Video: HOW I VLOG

Hey, what's up? This is Laidback Luke, DJ and producer, Kung Fu athlete and family guy. We are currently out in London where I'll be performing at Ministry of Sound tonight. Good to be back.
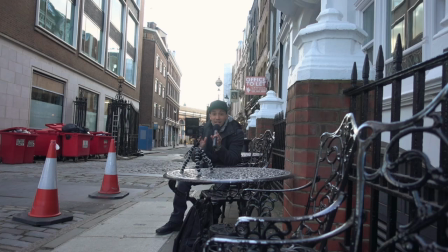And this week I have a super special vlog for you. It's a vlog on how I vlog. So you'll see all these kind of tips and tricks I learned over the last one and a half years of vlogging. some really cool stuff that might help you out as well if you're starting with vlogging right now,
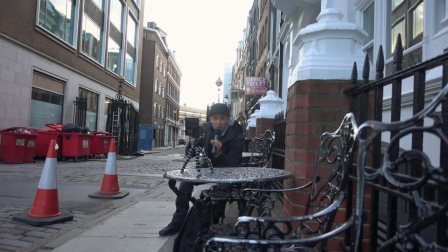and it might be fun for you to just see the backstage action of where I cut and how I stage stuff. So the clap I always use to sync my audio and video, in this case I am outside, it's kind of windy, there's the sound of the city.
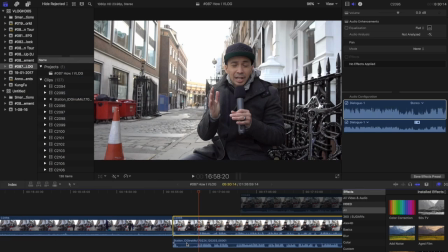Outside I always use my mic and this way in my program I use Final Cut Pro, it's really easy for me to sync.
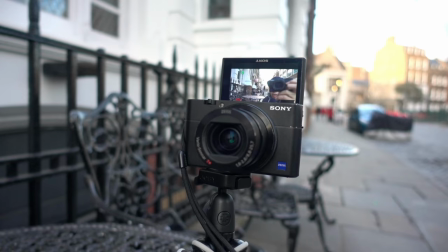So this is my main camera right here. It's a Sony RX100 Mark 5 with this super long tripod over here. I used to actually travel with a real tripod, one the photographers use.
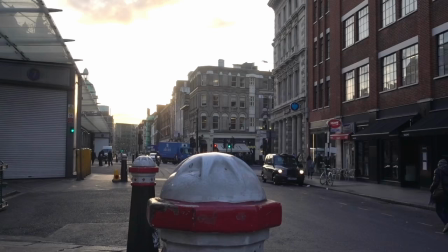I stopped doing that because it was really heavy in my hand luggage. After this intro, I walked out into the city to shoot some more footage.
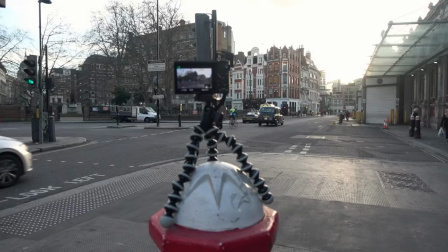This is called B-roll footage.
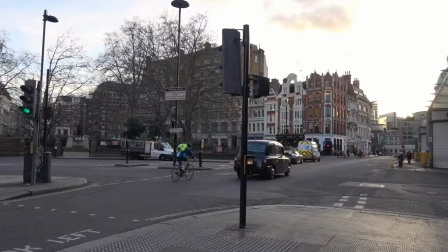shooting time-lapses is really popular and what you do is to set up your camera and shoot something for about one and a half to two minutes.
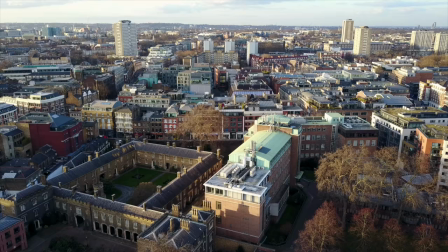Then after, when editing, just speed up the clip.
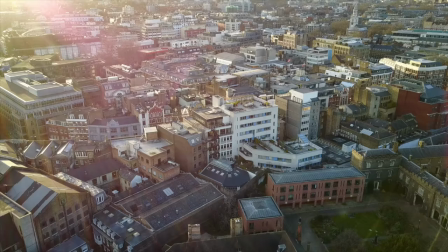It's always good to shoot some b-roll so people see your surroundings and know where you are.
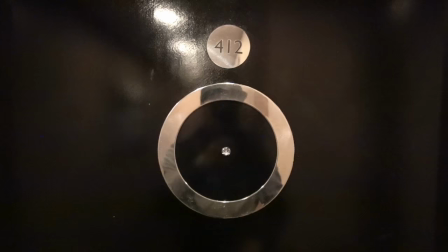I even flew my drone out for a couple of minutes.
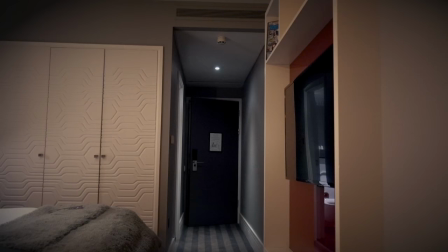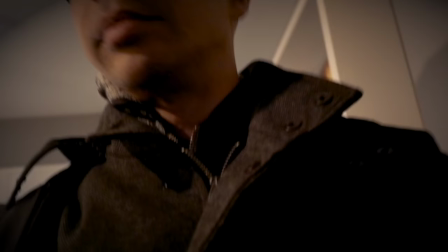And so usually when I come into a room it actually looks like this. So I first go in, set up the camera, go out again, and then go in again.
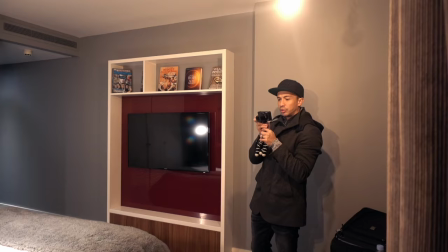But in the cut, this will just seem like a seamless process. And so here's where I film the room for you to get like an impression of where I am.
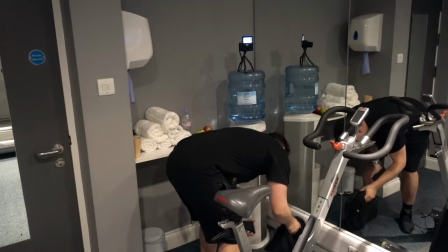And then it's about time for me to work out with Justin, and he brought his wife this weekend.
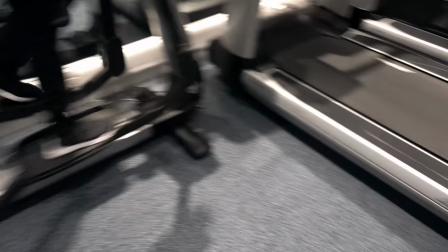Look at the weights, the weights, What, what weights?
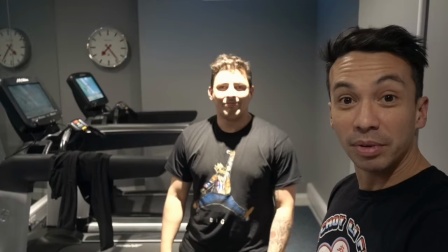And so we're out here in the smallest gym ever, Marble Maison, London.
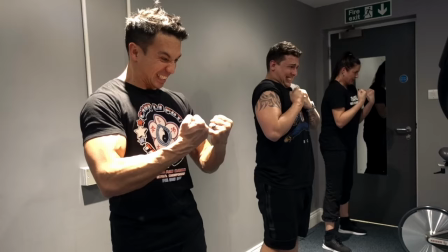What the hell?
So the first reaction in a gym like that is to just give up the workout.
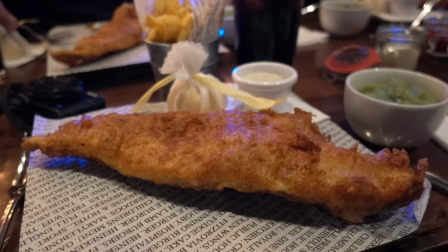The fact is, you should just be creative and make the best of it. So we just had an awesome workout and it's time to get some fish and chips in London now. And as you can see, a transitional shot like that from the outside of the hotel is perfect to transition you back into my hotel room.
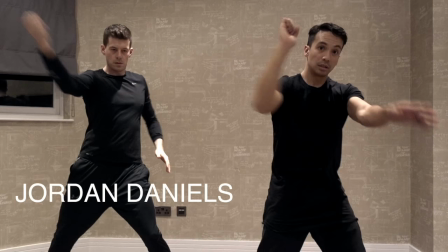Somehow I really packed out this London schedule and right now I'm going to train with my Kung Fu student Jordan who came all the way from Manchester out here to train Kung Fu with me.
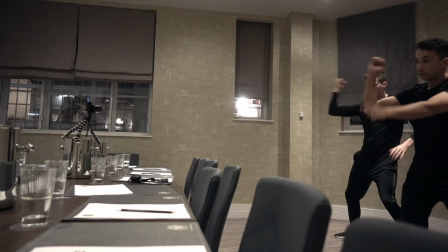I will have some really useful lightning tips for you very soon as lighting is super important when working with cameras. Good session out with Jordan. I also love guiding new talent and I always have very high hopes for the people I meet and give a bit of advice. I promise you to give you a little bit of advice when it comes to lighting.
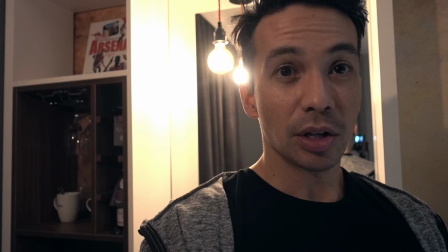Light shining on your face will always look really good.
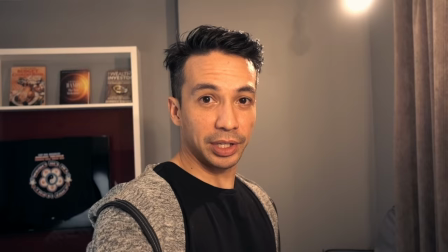So this for instance looks a lot worse than this.
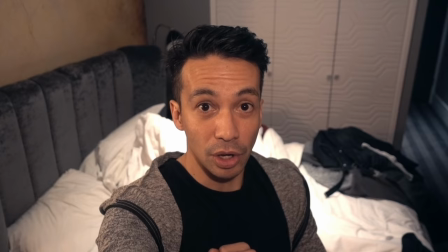Do you see that? Same for this light hanging on top of here. I'll show you. This looks awesome.
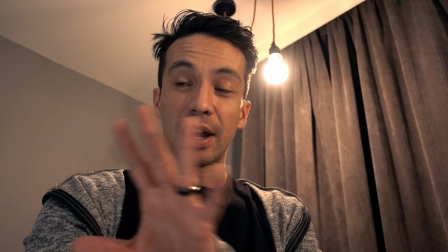This gets tricky. It's okay because like the light of the bed is shining on my face. But you always want to keep that in mind when trying to vlog. And so next up is my show at Ministry of Sound.
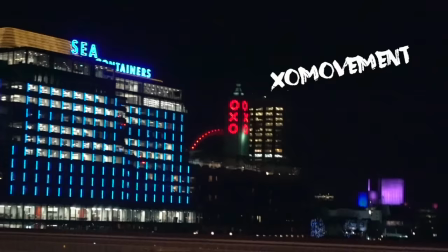It's been a while that I've been in London and I'm super psyched to play tonight.
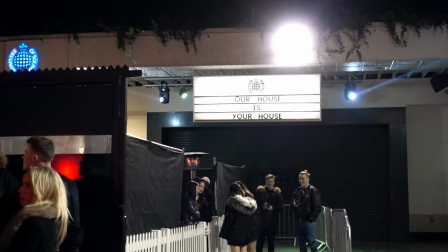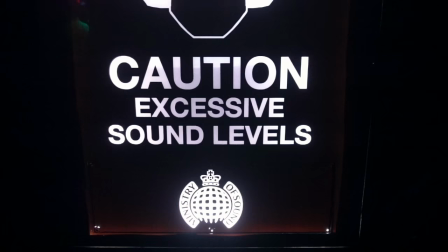Here's the handover to Justin who films all my footage of me DJing.